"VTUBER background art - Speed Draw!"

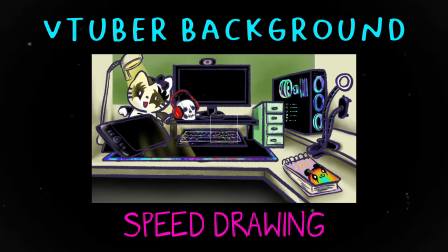This Rock Child. is Rocket Child. Rocket Child. Rocket Child. It's Rocket Child. Rocket Child. Yeah.
Hello and welcome to this next speed drawing video.
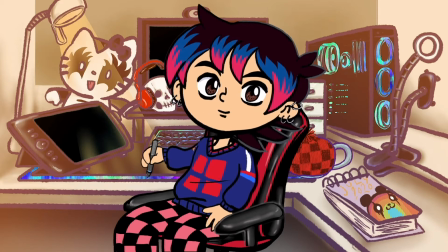So as you've seen, I've been using this character animation
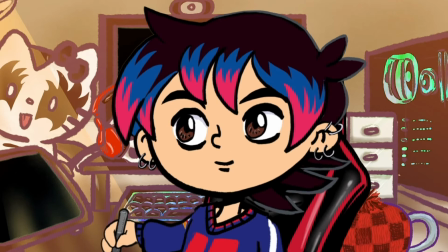quite a lot for videos, and I really like it. Usually I'm a bit too shy to show myself in front of the camera,
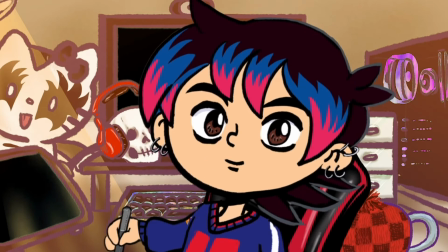and I like the fact that I can make my own custom avatar and do these introductions and such using it.
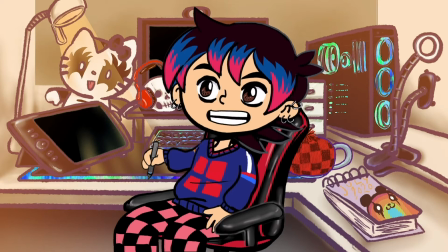So this current video is how I made my desk space.
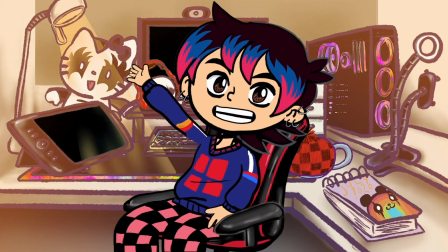As you can see here,
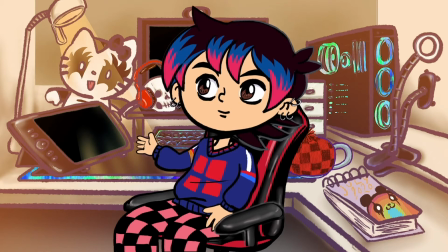my desk in real life has these accessories such as like my drawing tablet setup,
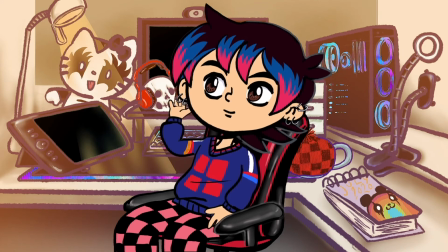my little skull that I use to put my headphones on to rest, my Kiss Hello Kitty,
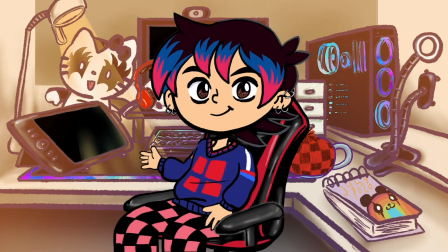and custom tea cozy that I have on my teapot.
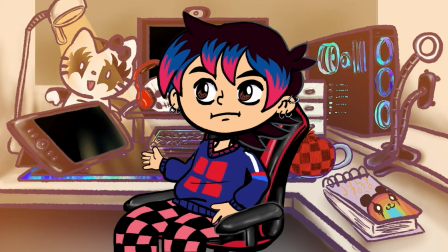So I wanted to show as much of my real personality as possible in these little
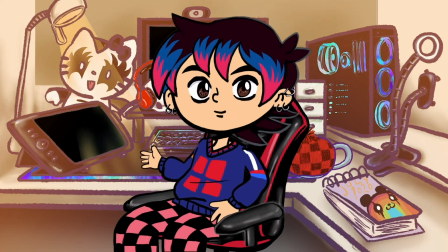videos and such, so you could see what it looks like while I work, but it also makes me feel a bit
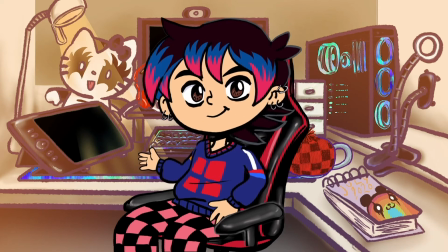more secure that I don't have to show my face on camera.
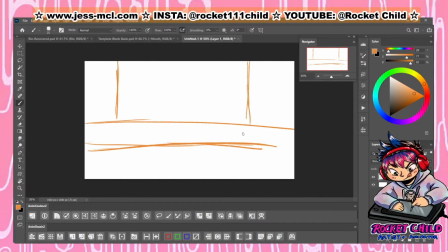So please enjoy the video. Before we go ahead, let me explain how the character animator setup works. You have your main character in front, which is like a puppet made of different layers,
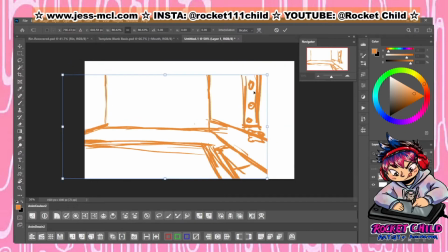and you can put whatever background you want behind. In my mind, I had that I wanted my computer set up, but also that some of it would be covered up by the character sitting in front.
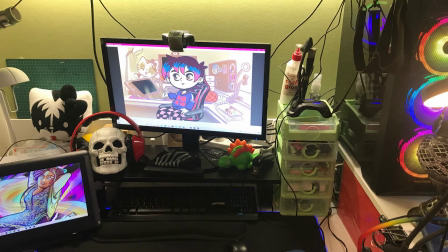Here are some photos of my current computer setup, my current desk,
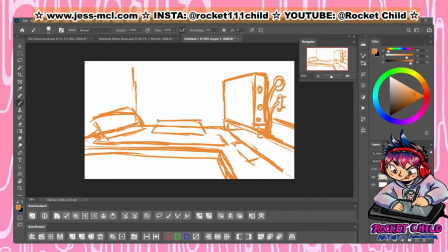and some of the distinct accessories and things I have around the place.
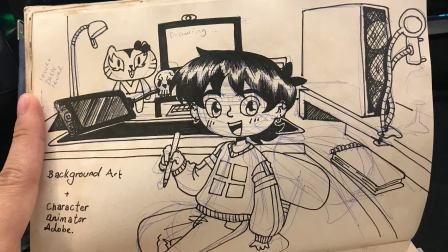Then I did a sketchbook illustration using pen, so I can have a general idea of what I wanted.
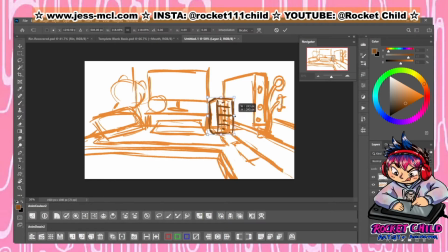I didn't want something with very strict perspective. I wanted a little bit of warped perspective, that the back would be raised a bit higher so that you could see some of the things on my desk.
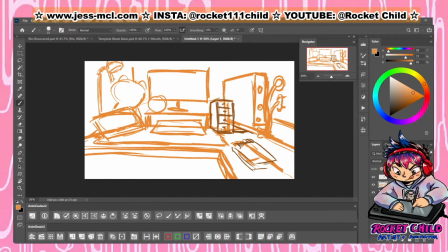This drawing, I'm starting with a standard HD sized canvas, which is 192 by 1080 pixels, because that's how I know I want my final background to come out as.
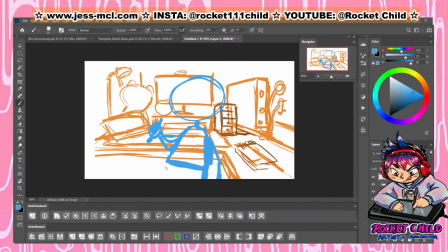And I'm just sketching in the different elements that I want in light colors. So these aren't the final colors, but they help me see things. So as you can see in the background, I've started sketching out the general shapes of my computer and my monitor.
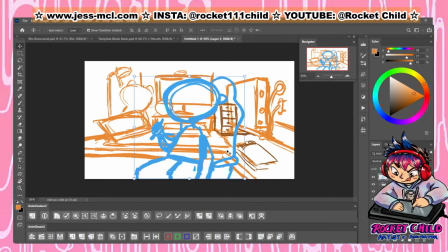Then in the front, I'm using a blue color to sketch out the shape of the character. That way I know what items are going to be hidden when the character is speaking.
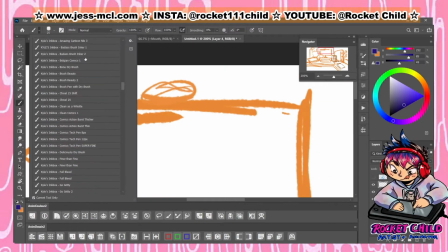Next, I am using a dark purple, dark blue to do the lines.
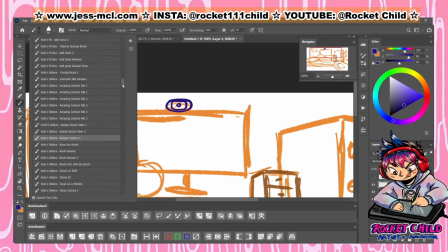I decided that I want this to be a cartoony style illustration, not too realistic,
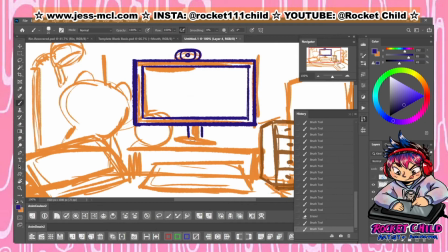and because so much of my hardware around here is just black colored, using a black outline is going to make it difficult to see the colors, because it's all just going to blend into one mush.
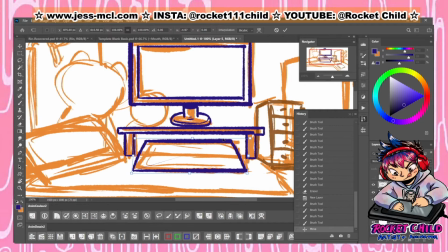In the back, you can see that there's different shades of orange.